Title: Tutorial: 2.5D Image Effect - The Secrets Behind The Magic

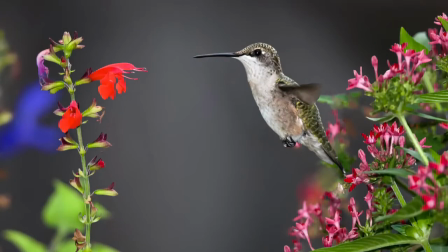253s
The hummingbird and the plants in focus could be 1 layer, and the out-of-focus stuff could be another layer.
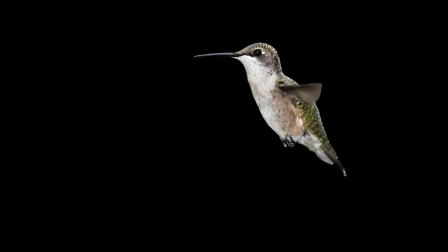259s
However, I separated the hummingbird into its own layer, so I could move it differently than the in-focus plants, and it worked quite well.
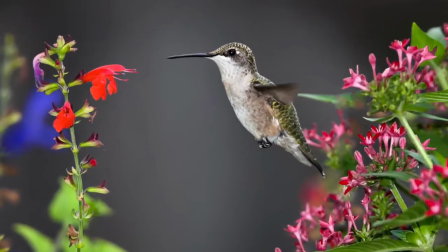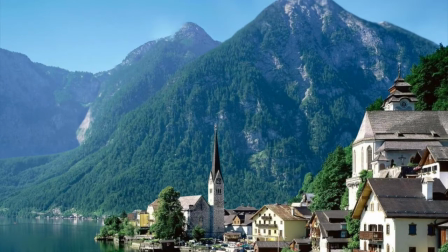272s
This one has 3 fairly distinct layers, except for one very important issue.
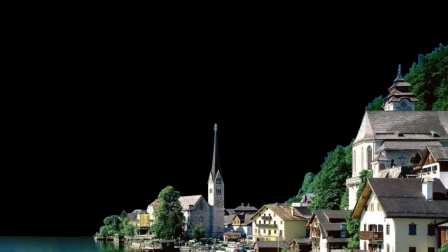277s
The obvious layers are the buildings in front, the mountains in the middle ground, and the other mountains in the distance.
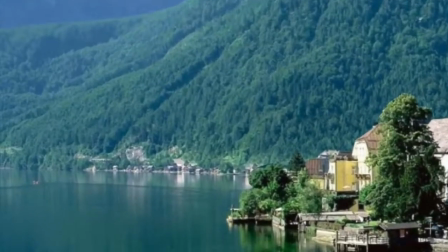284s
The problem is the lake. Where does the foreground stop and the middle ground start?
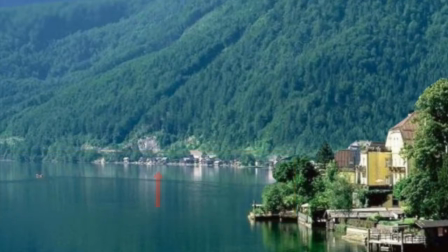289s
And what happens when the edge of the lake in the foreground moves over the edge of the lake in the background? If you don't understand what that means, we discuss the concept of layers overlapping each other in extensive detail later on in this tutorial.
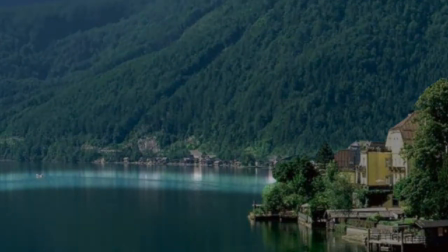302s
You might think that you could make the cut along this portion of the water that has a sort of line on it, but I tried this, and when the foreground moved over the background, this line was really obvious and drew your attention to it.
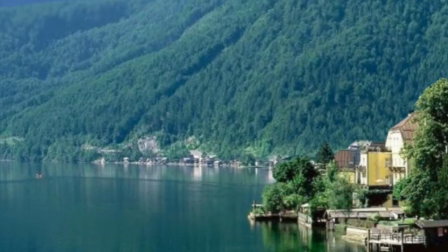317s
So instead, I cut in the middle of the rippled water.
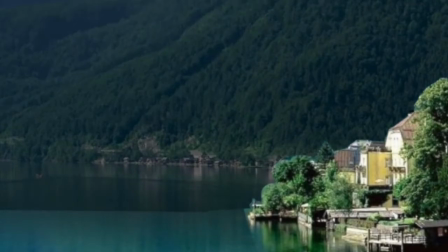320s
The water in this area all looks the same, so when the foreground moves over the middle ground, you don't see any difference.
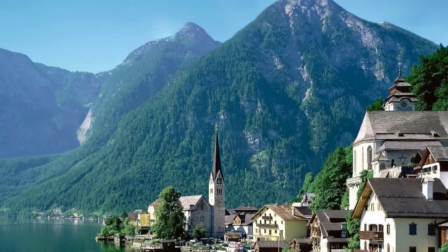328s
That's why this animation works so well.
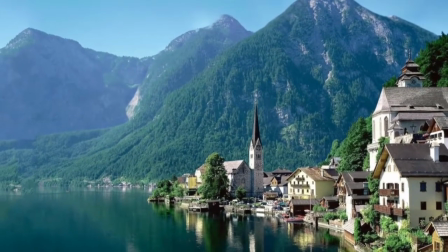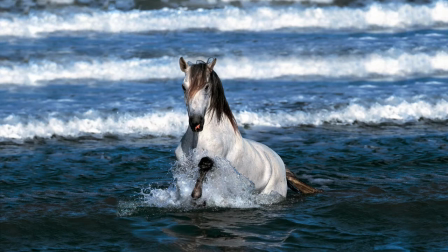338s
So back to our image, which in some respects is trickier than any of those images because those images had obvious separate layers. The challenge with this image is that there aren't any obvious separate layers. In this image, everything touches everything else. You see the ocean without any real breaks in it other than the waves.
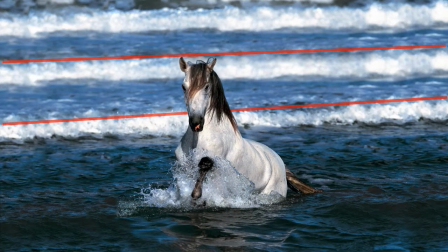356s
You might think you could cut at the edge of the waves, but it creates the same problem as the previous image that had the line in the water. Your attention is drawn right to it when the image is animated. So instead, we want to cut in the middle of the water between the waves because it's all indistinct. If we cut here and feather the edges,
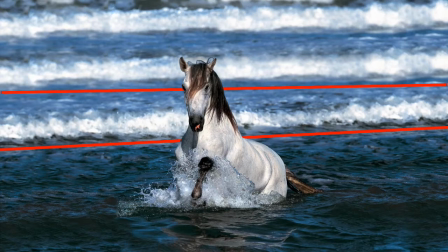375s
then each layer will blend in with the one behind, so you can't tell where one layer ends and the next starts. So that's what we'll do. You could make a fourth layer if you really wanted, but you'd never notice it since your attention is drawn to the horse.
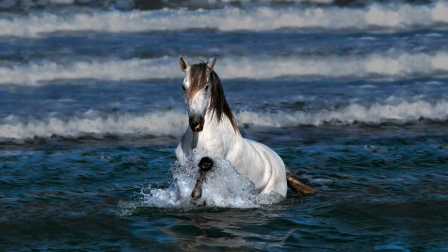388s
Here's the layers after they've been cut out. The foreground, the middle ground.
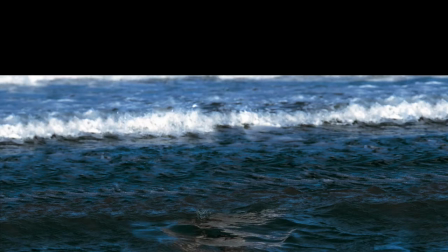396s
I should point out that before we're done, we'll be feathering the edges, so right now the edges are cut higher up than necessary. We'll remove the extra portions when we feather them. And the cleaned up background.
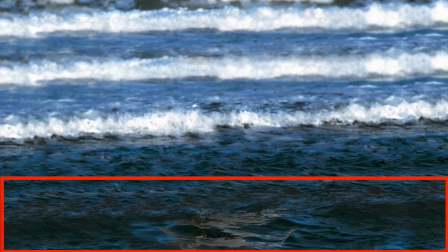409s
I didn't really need to clean up the bottom of the middle ground and background because they'll never be exposed.
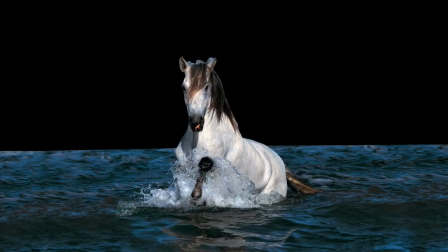414s
I think I just got carried away. We'll leave the edges just like they are and see how this looks when animated.
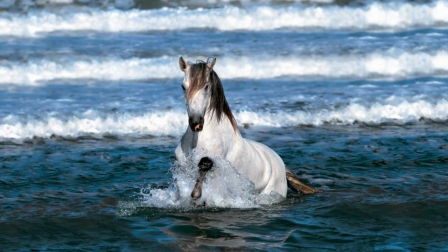425s
We're back in motion now with our 3 layers. I've positioned each layer at different distances from the camera like they would be in real life.
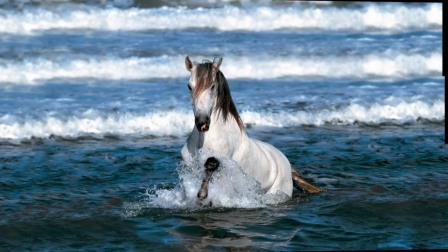434s
Let me orbit the camera around and you can see how they're positioned.
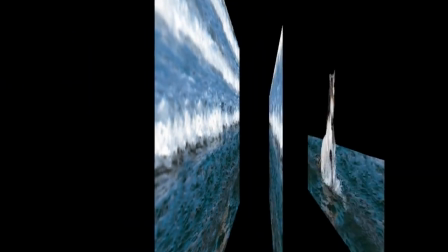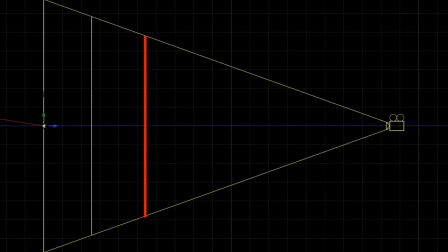446s
Here's the side view. This is the foreground, this is the middle ground, and this is the background. This is how the camera's view of the layers change as the camera moves.
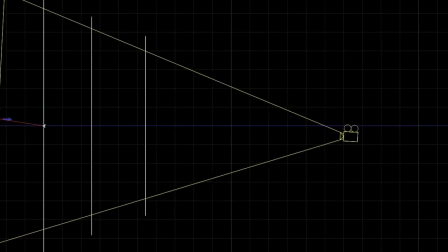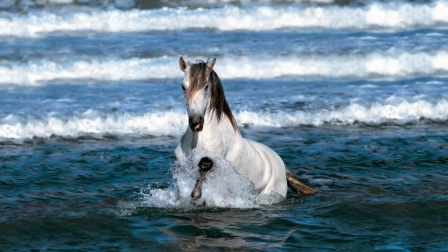466s
Let's see how the animation looks now that we have the layers. Remember that we haven't feathered the edges yet.
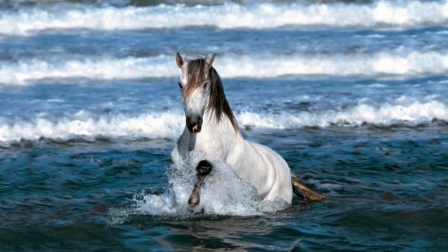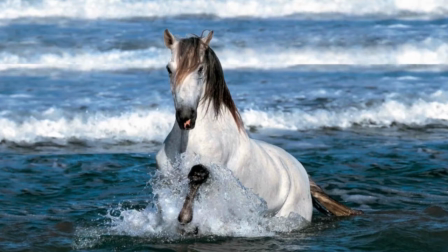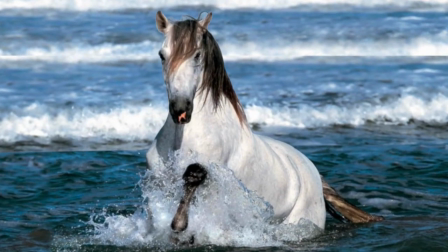482s
Compare that to the single layer animation.
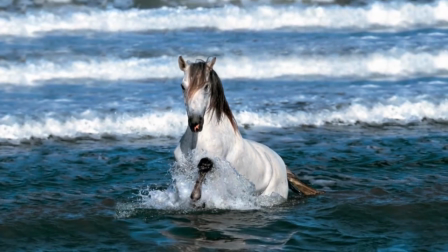487s
Quite a bit different, wouldn't you say? So why does this work? What's the secret behind the magic?
Do
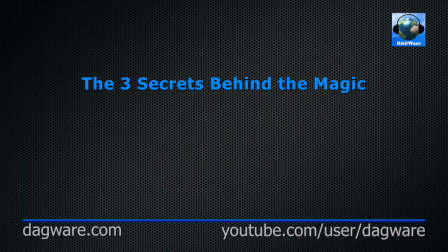you believe in magic?